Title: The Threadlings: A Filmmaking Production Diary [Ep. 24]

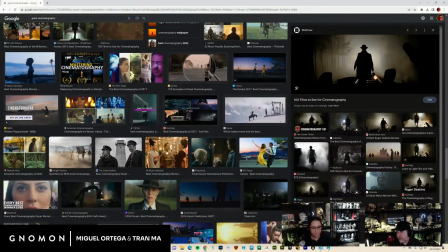[42:37]
So all of these beautiful images. Remember, I didn't put backlit cinematography.
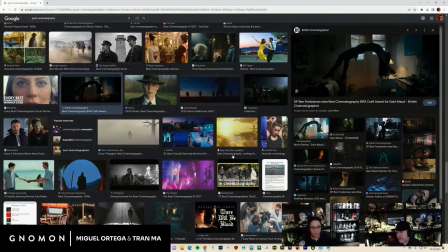[42:42]
I didn't put a specific cinematographer that picks a certain style of cinema.
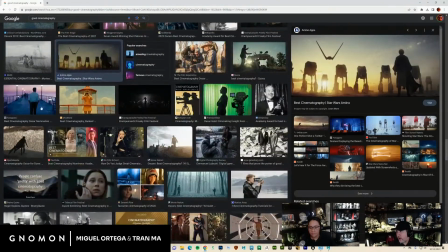[42:48]
I just put good cinematography. And all these images all have the same thing in common.
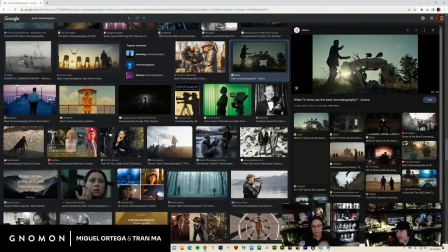[42:53]
The brightest source of light is the furthest in the shot, right?
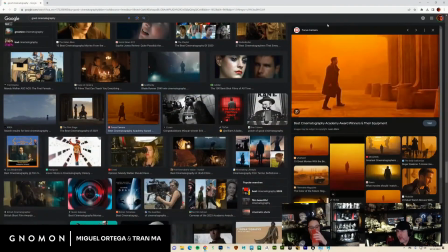[42:58]
All of them, right? So that's the same approach that I take over here.
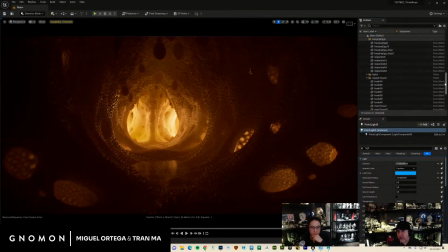[43:04]
I'm like, okay, if I have to light this, how do I light this thing? So the first thing I always do, let's just hide all our lights here.
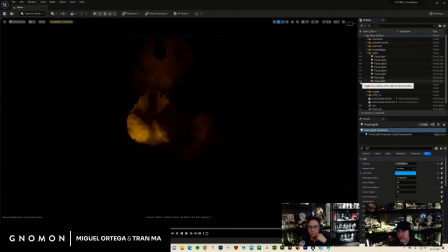[43:20]
So we're starting at basically nothing. These are fog cards, so I'll hide them.
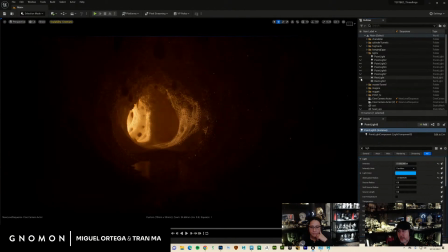[43:26]
So first thing is I always start with lights coming in from the back to the front, right?
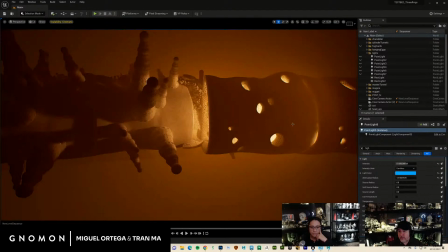[43:33]
So that's these guys here,
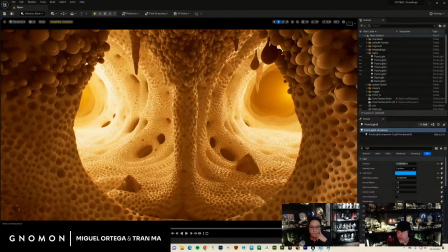[43:39]
which are two rectangle lights pumping in a bunch of light, right?
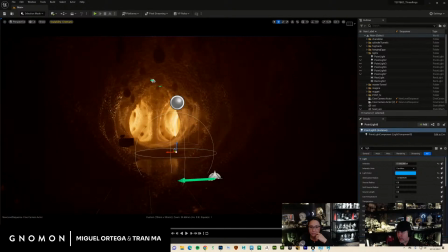[43:47]
So we see that from the camera. We get that. That sells a lot already, right? It also works to our advantage because we get to hide a bunch of stuff, but it looks more cinematic.
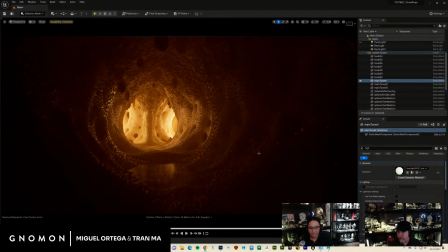[44:00]
We also definitely have like macro look effect because Yeah. these guys are really tiny. Yeah, and we'll get into that in a minute. So start with that first, okay? So I'm like, okay, that already looks pretty kick-ass to me.
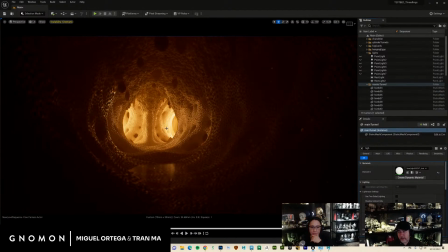[44:15]
I always start the lighting like this, from the back to the front, right? Is your character going to get silhouetted? Yes, and that's fine. Once you get into cinematography mode, you have to take off your modeler hat and you want to stop showing off the amazing pores you did.
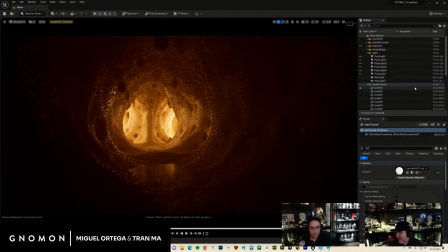[44:34]
No one cares anymore, right? That's for ZBrush Central. That's where all the other modelers could, get excited over pores. Once you're doing a movie, no one gives a shit. So it's not about the detail.
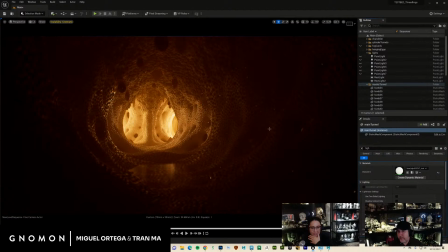[44:48]
It's about just the final shot and the mood of it, right? So it doesn't matter if things go into silhouette. You can see all of this stuff here is dark, but you can still feel that there's a ton of detail. And that's what's important. Okay, so then I started putting in these little point lights
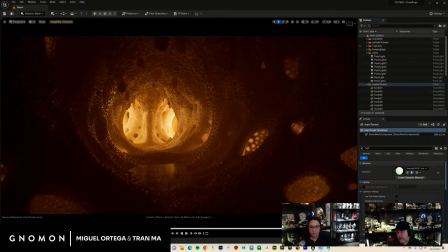[45:09]
strategically to backlight these little tunnel pieces.
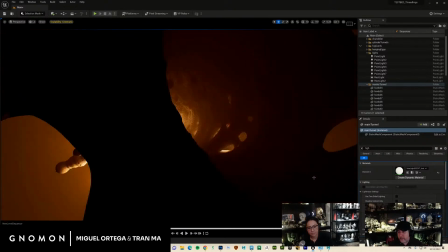[45:14]
And that's this stuff over here. So let's see all our lights.
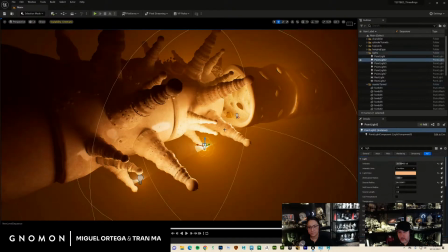[45:19]
And there's nothing to them. It's just regular point lights. You can see they're pretty strong, so they're up at 29 intensity. Those look like chess pieces. They look like chess pieces, they do. Yeah. It's pretty cool on the outside.
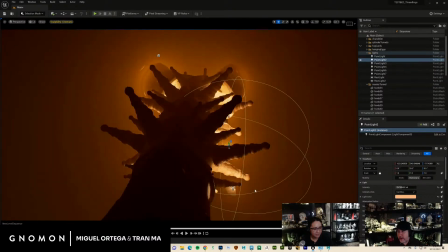[45:39]
So you can see they're pretty strong. The one thing that I will show you that I'm doing that makes a humongous difference is this.
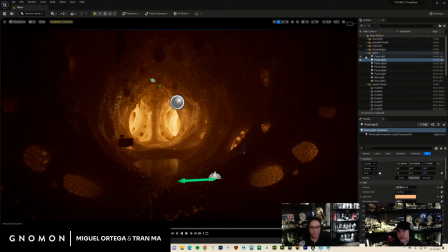[45:48]
So if I come over here and I turn off my post effects, that's what I get. So what does the post effects ultimately mean? It means my environmental fog is doing a lot.
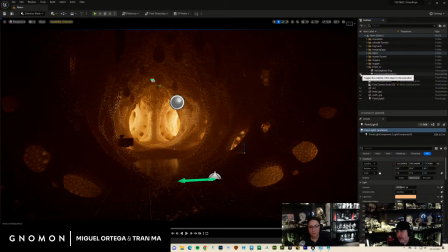[46:07]
The fog is doing a ton of work, right? But the fog is not, this is not the exact amount of fog that I'm naturally getting.
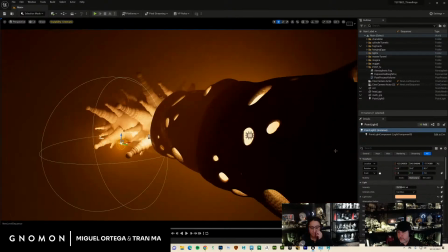[46:15]
What I'm doing is I'm selecting this light here. So let me just duplicate it and move it over to the side here.
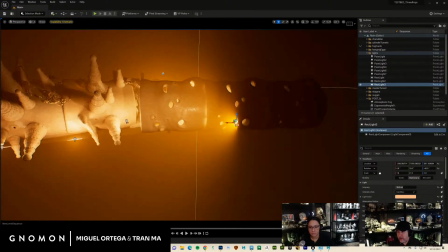[46:25]
So that's a copy of it.
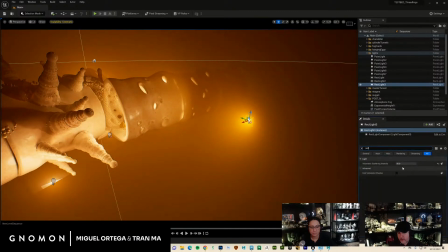[46:27]
And you can see that if I go to the actual light itself, the volumetric scattering intensity is set to 50,
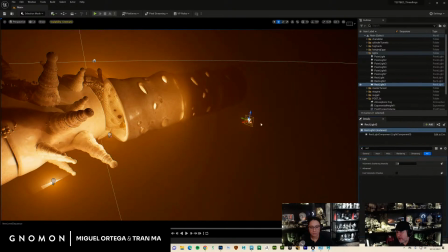[46:35]
making it feel really kick-ass. And it looks like there's all this fog coming from that light source. It's completely over-cranked. The default is just 1.